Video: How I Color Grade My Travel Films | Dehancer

I thought it'd be a fun learning experience to kind of go over my past travel films and how I made them utilizing Dehancer. So let's take a look. My grading process has really evolved from over the years using Dehancer and whatnot. I first started out using Dehancer on my Banff travel video here. I'll go over that first, as that's kind of just a base starting point. I'll kind of give you guys some of my experience using Dehancer in this video. Now, unfortunately, I don't have the full project file anymore. As you can see here, I just have the final video.
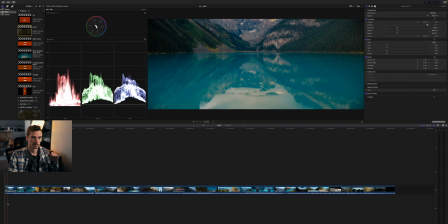So we're just going to work through that. All the other ones, I've got the full projects listed and everything with cuts and whatnot, so we can really dive into it.
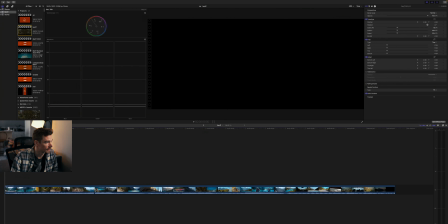You'll notice I'm actually over here on this side, so I do have the final project, so we can actually go in and take a look at Dehancer on the right hand side here to see what I did. But to start off with,
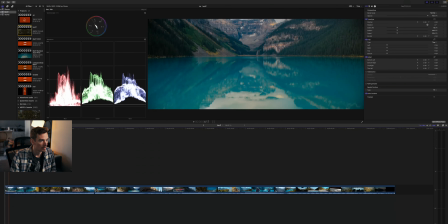let's say here, just kind of an opening shot.
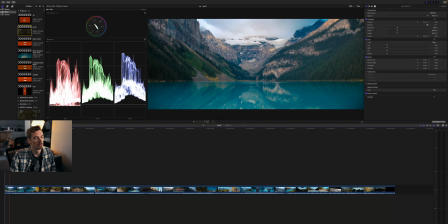What I want to do here too with this is kind of color grade it. I didn't want to bring down the tones so much because it's a really beautiful place. If you haven't been to Banff, I would highly recommend it because it was just so surreal, especially getting there early in the morning,
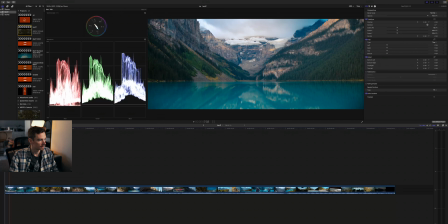like before even sunrise, and it being so quiet because no one else is really there, especially for Lake Louise. It was incredible, I do have to say.
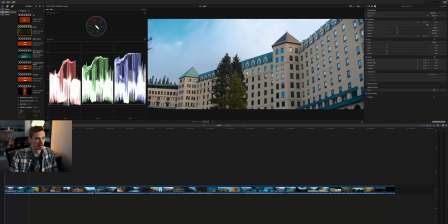But I really wanted to make these colors pop as much as possible. So I kind of got inspired by movies like Pirates of the Caribbean, where I saw behind the scenes where they really wanted to do justice to the environments they were filming in because it was shot on location.
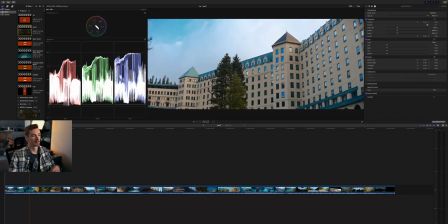It wasn't like on some sort of like green screen or anything like that. So they really wanted to amp that up, or make it as realistic as possible. And that's kind of what I did here, as well as I didn't want to kind of desaturate the tones,
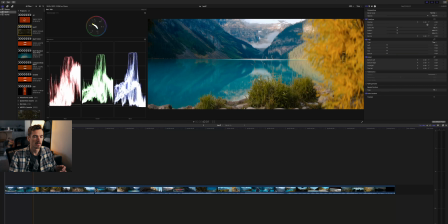and be as stylistic as I have become, because I really want to do justice to the location.
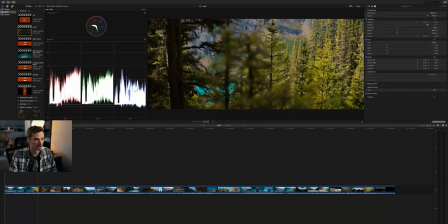Because I mean, like, some of these shots are just so cool to see.
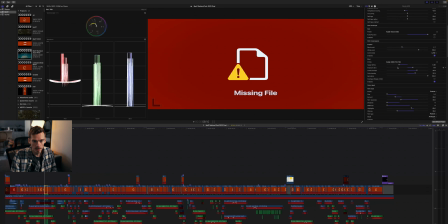I did use a Kodak 2383 print film, as you can see here, for the entirety of this film. Something else that I did as well is I used the built-in kind of input source, choosing your own camera and whatnot.
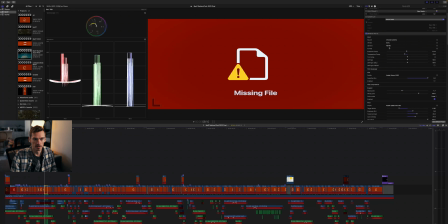I think I've updated Dehancer, so it did kind of just default this because I did use the FX3 for this. So you can see there's a whole slew of just cameras here. So I used the FX3.
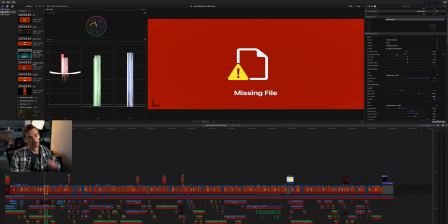Shot that in S-Gamma3.cine. But that's something you can do. I've kind of avoided using this now going forward just because I don't like it as much. I find like I really like to use all this stuff up here within Final Cut.
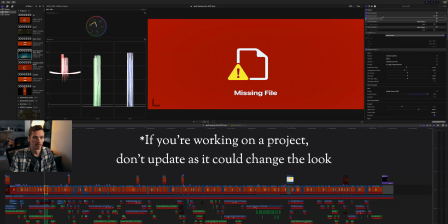Now going forward in DaVinci, that might change, and I'll see with that. But on that note, I don't use it as much. I just have it set to, the Rec 709, doing nothing.
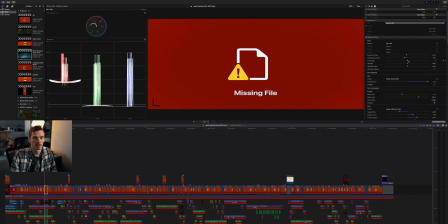But I do sometimes make temperature and tint adjustments because that helps me kind of get the color in a better spot than I could do with like the color wheels up here, for example.
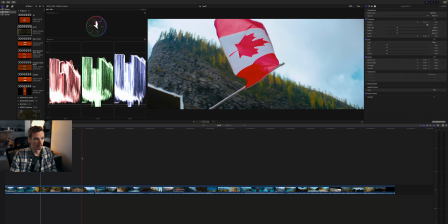I think I was able to get some pretty cool shots from it.
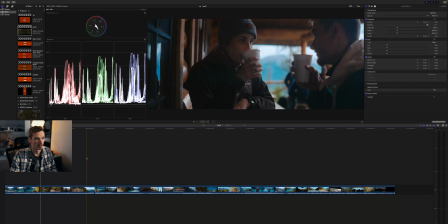I brought my gimbal and everything, but when looking at the actual color grade, I will say this was a tough shot for me to grade, actually, because the shadows were just so tricky, especially with the exterior out here.
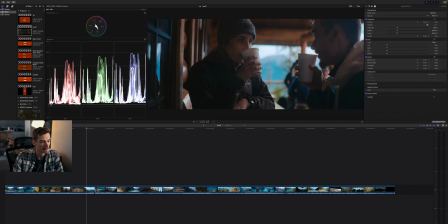Like, there's no windows or tent or anything, so trying to bring all of this and make it seen while not having things lost in the shadow, I think I did a good job with it back in the time. There's probably things I could do better now, going forward, for sure, but
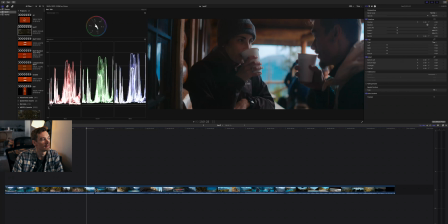when I color grade, I try not to make everything at 0. I try and keep it at 5.
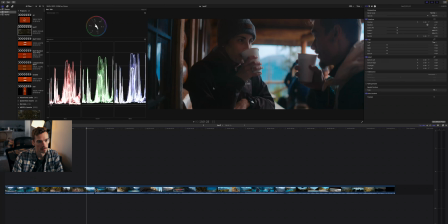That's kind of how I get some more of the detail in the shadows here, especially, while keeping it the highlights under 100.
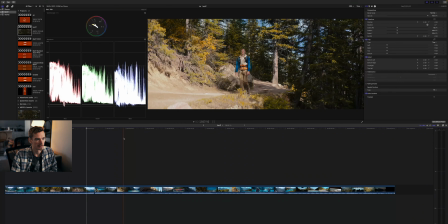I won't stay on this too long just because I don't have the working project file for this.
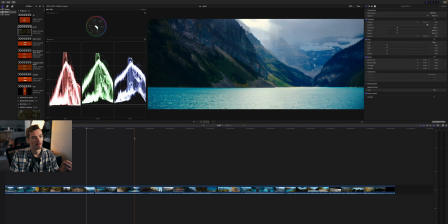Okay, here's an example of like trying to keep it true to the actual like colors and everything in Banff. So, the water is very blue. The sun was just hitting this greenery perfectly, and I was like, okay, let's just try and do this as much justice as possible. And I mean, in using Dehancer, I was really able to pull that out and kind of get that kind of film look I was going for, minus, say, the grain and all that, but just kind of really pulling out those colors and those pops. And I think that's where the color density really comes in handy.
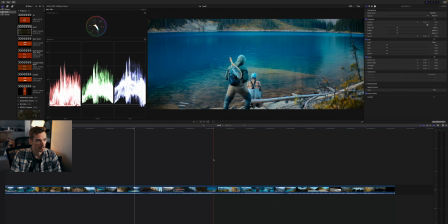I just love how the color grading turned out, and it was really fun to just kind of play around with
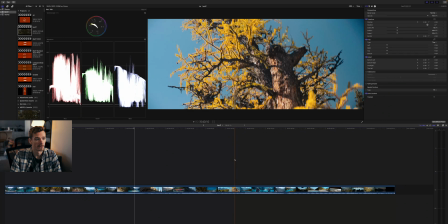Dehancer, because this is, I think, was one of my first projects I really used Dehancer with,
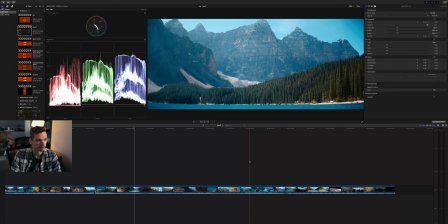and I just absolutely loved kind of working all of that together and just grading this project in its entirety.
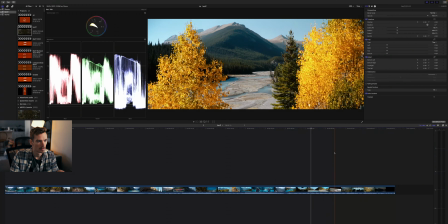So for the Banff travel video, I think it's kind of a good concept to show like what I was able to do with it. Now, I've definitely learned a lot more since then, becoming a little bit more stylized. But let's go into some of the other travel videos, because I think those will do more justice to Dehancer and kind of give it to you there. But I just wanted to show Banff because that allowed me to, it was really my first hands-on experience in using Dehancer, and I thought it turned out really well. So I was like, might as well just show you guys. So let's hop over to that. For this Greece travel film, I really wanted to emulate the style of Dune, so kind of getting those desaturated warmer tones.
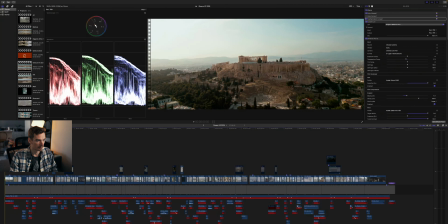So this is the start of the little travel film that I did.
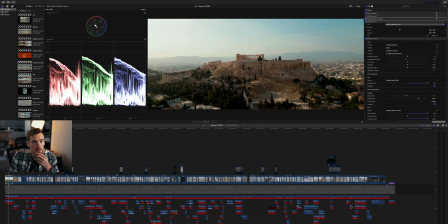And here you can see on the right side that I start off with, I'm using just an FX3 conversion with Dehancer. Although this was a drone, just to have everything look consistent, I incorporated this into it.
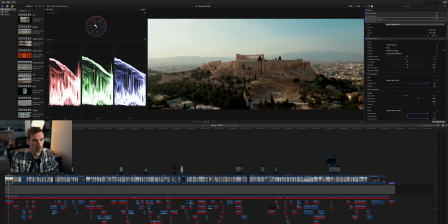This was a tricky shot because it was with the drone, so grading it was a bit more difficult than just using the FX3, which I've got like my own workarounds for and all that.
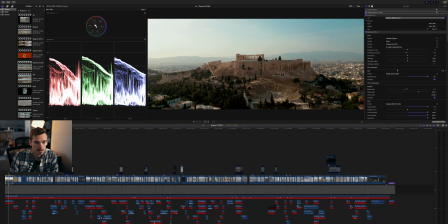One of my favorite things to use, I will say, is this this kind of film profile thing. I really like using the Kodak Vision 350D, and you can kind of see what that does is it brings down the tones,
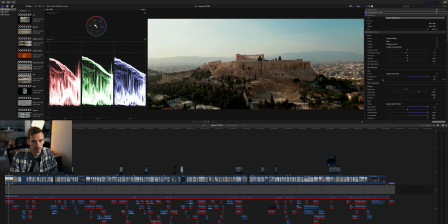and essentially from, I mean, what I know is like, this says here is like a push and a pull for, I think this is exposure, the EV. I'm not entirely sure. Again, I'm not a professional colorist, but I really like what this does.
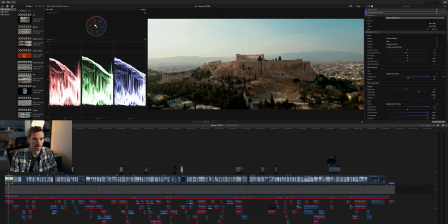I think this is essentially treated as, say, the negatives. So how long it takes for the film to be processed. Like if you do it shorter, then I think it'd be something like this. If you were to do it longer in like the dark rooms and whatnot,
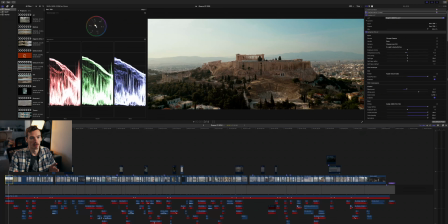that's kind of the photochemical process that it tries to emulate. And you can see kind of why I went with the overexposed by 2, because I really like what it does to the shadows. It really like warmthens them up quite a bit, specifically for this project.
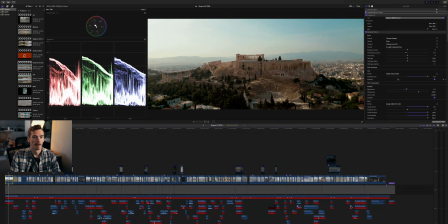I mean, some of them I do go towards like the -2, or sometimes I just leave it at 0 because it does a pretty good job. And you can kind of see it does bring down the highlights. It brings down a lot, but it still allows you to have good retention of the image.
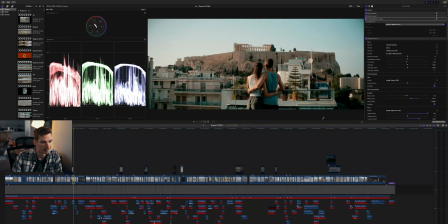This is a shot that I think is really cool in how it turned out. I've got the contrast there. I've got the grain and everything too, especially because it only plays in the highlights.